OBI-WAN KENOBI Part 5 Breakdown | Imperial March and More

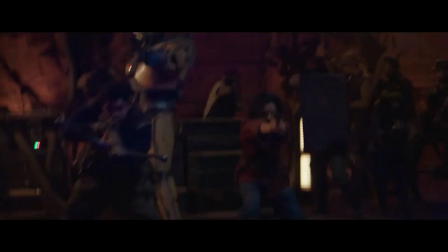[4:07]
Prequels aside, the theme didn't technically exist yet.
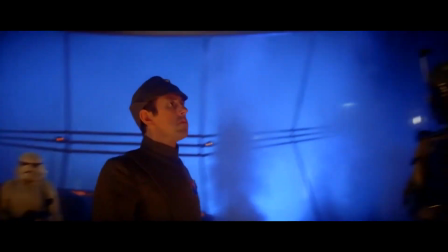[4:12]
Remember, Williams didn't write the now famous Imperial March until Empire Strikes Back,
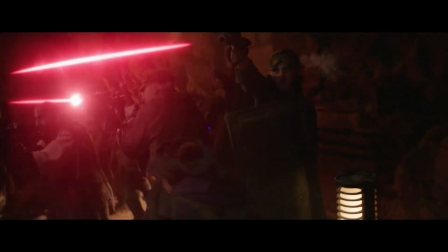[4:17]
so Holt is utilizing the theme from the movie that this show is actually leading towards.
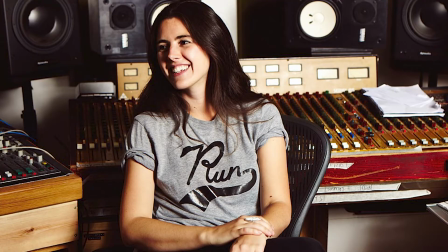[4:24]
She said as much in a recent interview, speaking about the use of the John Williams theme.
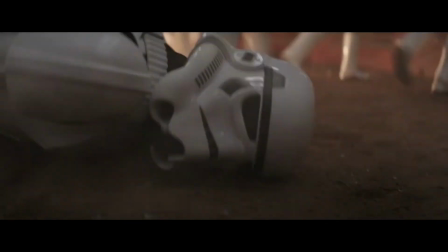[4:30]
And the music beautifully reflects one of the saddest moments so far as Tala sacrifices herself to save Kenobi and the others.
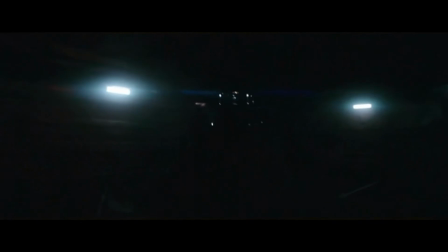[4:39]
And at first, as Vader walked through the hallway, I was again disappointed by the lack of theme for him.
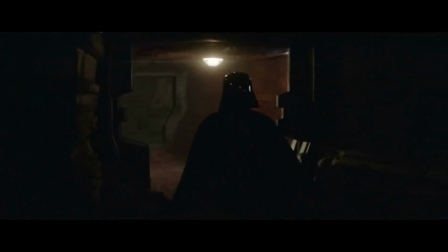[4:46]
But then I noticed the ostinato, or repeating rhythmic pattern, and underneath was the rhythm of the Imperial March.
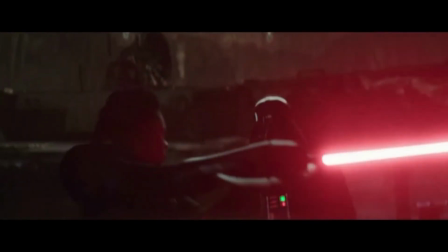[4:54]
But personally, the fight between Vader and Reva after this was musically disappointing.
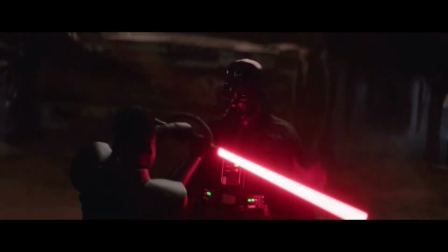[5:01]
It personally felt like typically music for a video game cue.
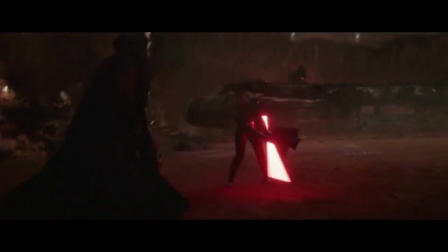[5:05]
It often riffs on the same basic chord progression, allowing it to loop simplistically.
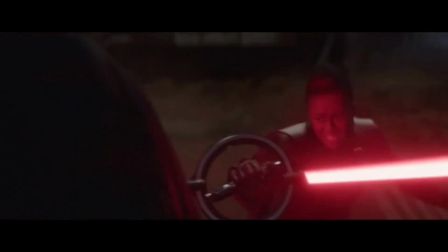[5:11]
And I think this, to me, is Holt's biggest weakness. She doesn't have a style that can imitate the chromatic romantic era harmonies that seems to constantly move to new places,
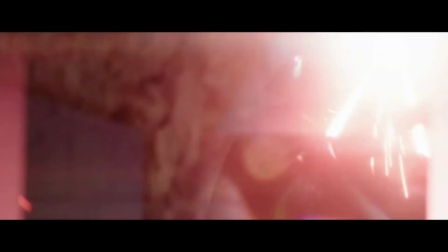[5:23]
challenging the listener's perception and continually pushing forward the same way that Williams can.
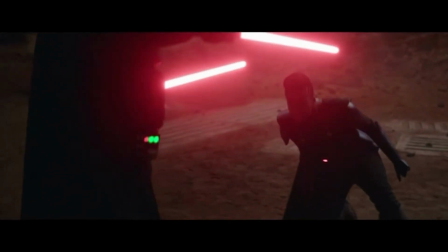[5:30]
She's trying to imitate other films of this era instead of trying to imitate opera from 150 years ago.
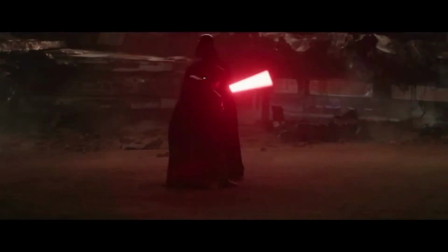[5:37]
The music relies on repetitive syncopated ostinatos as its only backbone of tension and energy.
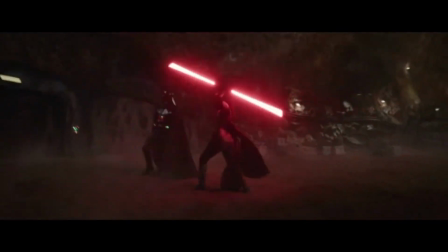[5:45]
The result is music that doesn't feel as dramatic because it doesn't push forward harmonically.
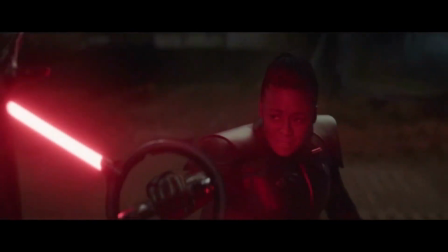[5:52]
Is it epic thanks to the production?
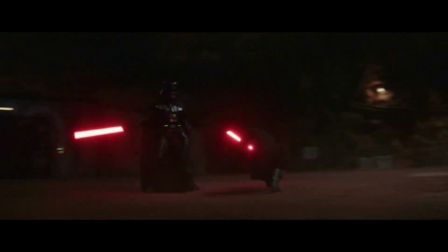[5:54]
Yes, but it is not harmonically compelling, and it took me until this scene to really understand that.
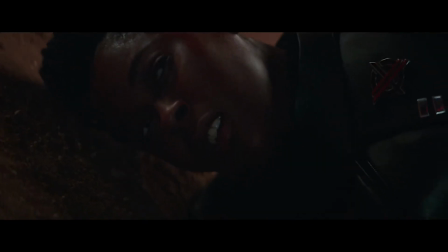[6:02]
As the Grand Inquisitor enters, we hear an augmented version of the second phrase to the Inquisitor theme,
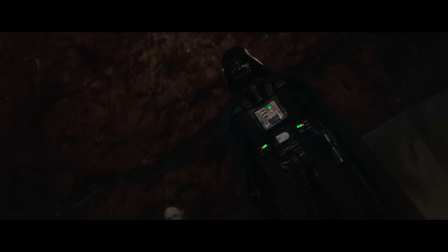[6:10]
reflecting that he is bigger than Reva ever could have been. She was never going to be able to take up that position from him.
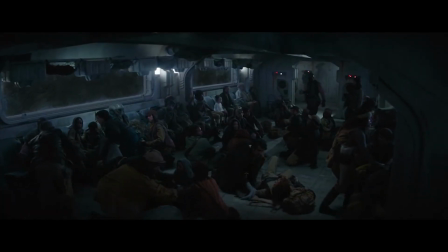[6:18]
In the interview I mentioned earlier, Holt referred to the Kenobi score as planting seeds, but that would suggest that from those seeds, things are growing.
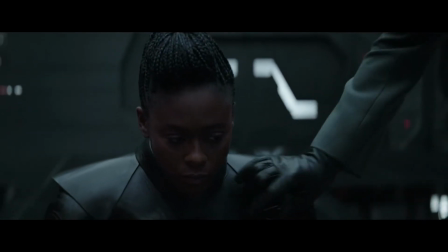[6:29]
That we're getting more and more of a transition to the themes and sound of A New Hope.
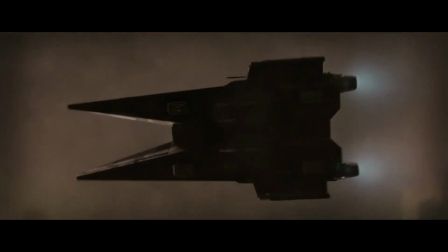[6:34]
But instead, this episode pulled back on that. After hearing the subtle hints that I referenced in my Part 3 and Part 4 breakdowns,
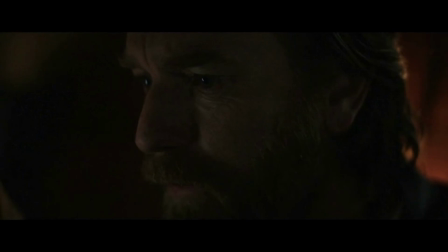[6:43]
this episode had far fewer hints while having plenty of opportunities.
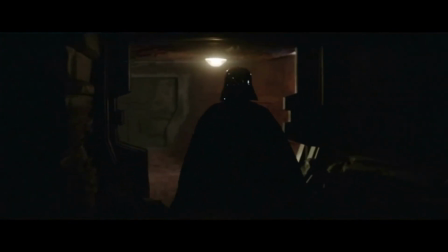[6:48]
I've been pretty supportive of the score so far,
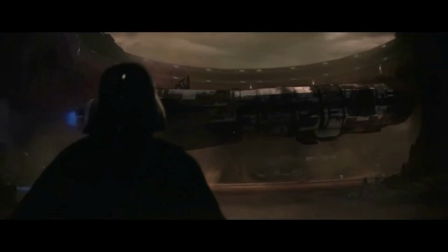[6:52]
but this didn't feel like a step forward for me if that is in fact the intended goal.
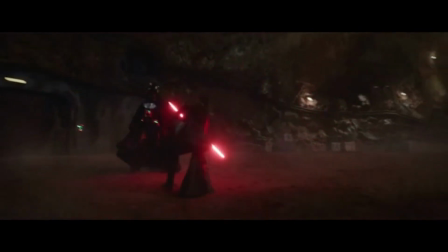[6:58]
With that said though, I do believe that we are going to get some serious legacy theme moments in next week's episode,
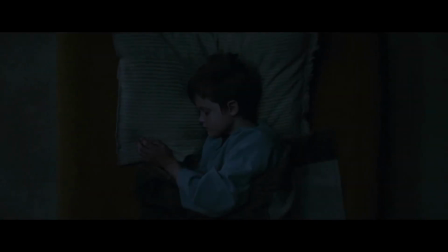[7:06]
unless they decide to save that for the apparent second season. But what do you all think? Did I miss themes in this one that you caught? And tell me what you thought of this episode.
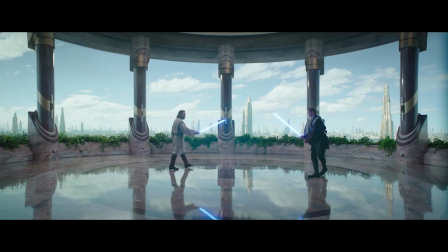[7:17]
Did you like the music?
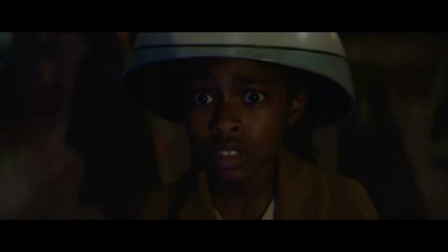[7:18]
I'll be on vacation next week, but I'll try to schedule a few of the planet themes to delay until I can make a breakdown for the finale.
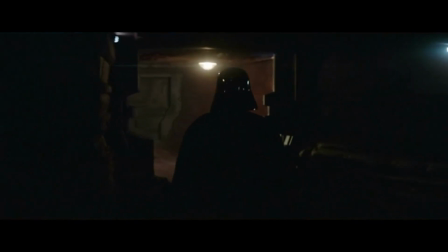[7:26]
And before you go, please don't forget to like this video and subscribe to learn more about the music of the galaxy far, far away. And as always, may the be with you.